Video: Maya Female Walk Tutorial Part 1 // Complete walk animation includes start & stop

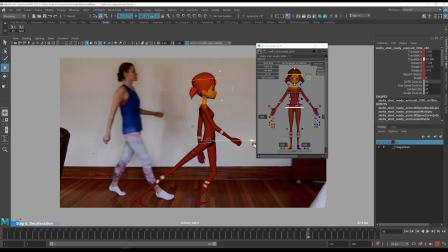53:42 And then propel forward.
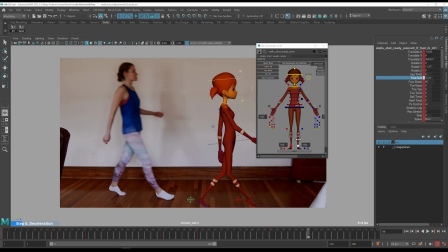53:58 So in this pose, the foot roll is definitely much higher than usual.
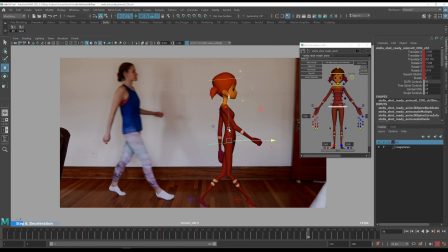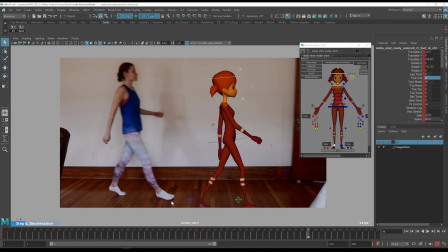54:22 And note how different this pose is from the usual contact position. The reason is because the character wants to stop instead of going forward.
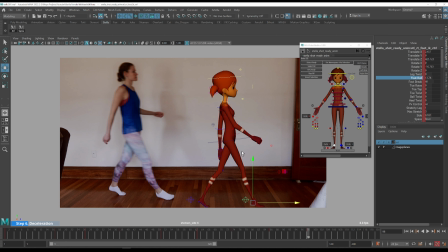I'm going to even do something like this. Maybe reduce.
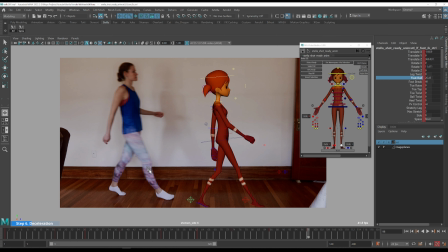55:01 These angles will never be the same on the character and in the radio reference because the length of the legs is not the same. And of course, don't forget about the rotation, like this.
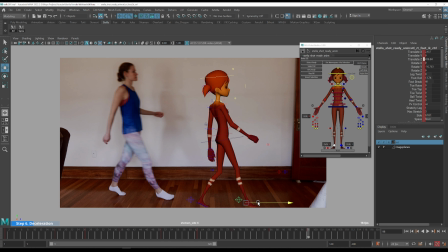And then rotation of the spine. Going to zero out the Y here and rotate it back like this.
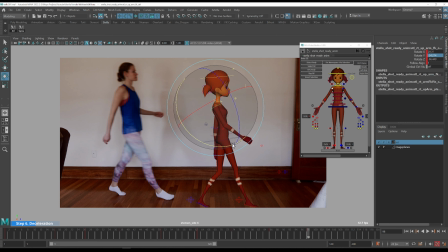55:34 Rotate the arms. This elbow has the momentum,
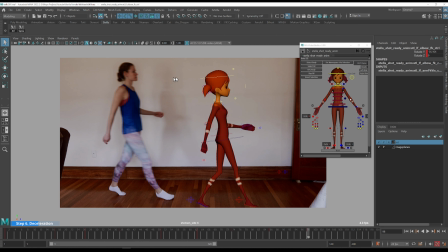55:52 so it's much more rotated in this position here, because the character is stopping, but the arms are still want to go forward.
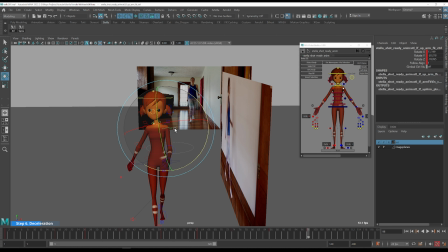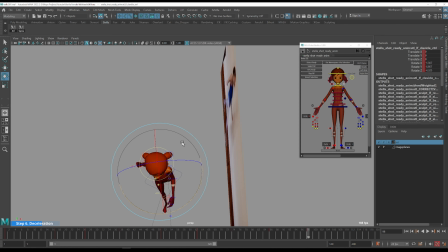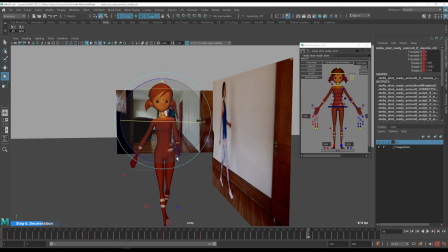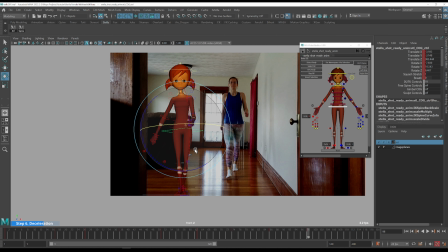56:27 And again, we are in the situation when we need to adjust the Z here, because there is still a considerable amount of rotation X back, and because this rotation is offset with this Y axis,
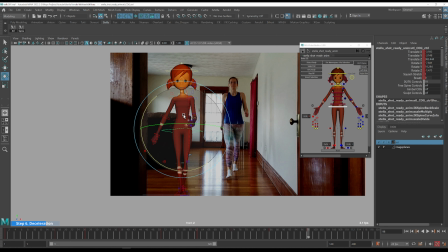56:43 we need to bring back the Z a little bit. Bring in this arm as well. Rotate it out like that.
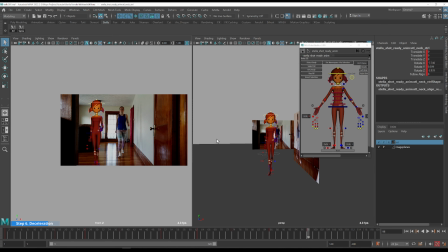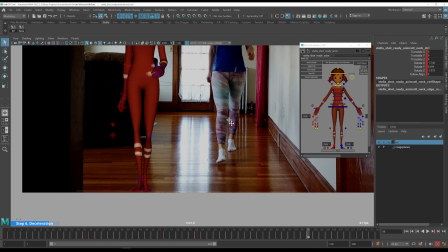57:05 Let's take a look at this leg. This is one of the small details that I want to start thinking about here.
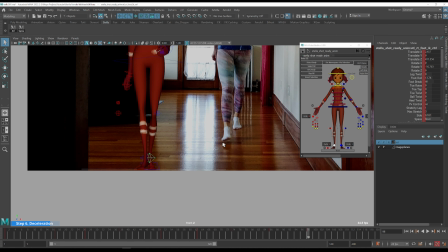57:13 And you can see that in this frame, the leg is not completely on the floor,
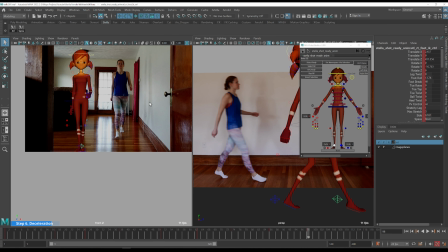57:20 while in this reference it's on the floor, it's touching the floor. The reason is because the cameras are not shooting simultaneously.
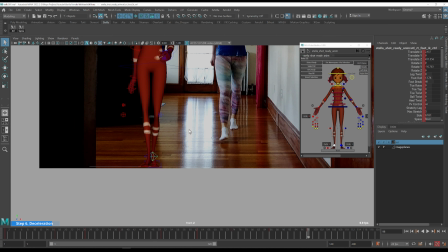57:28 They have a little bit offset from each other.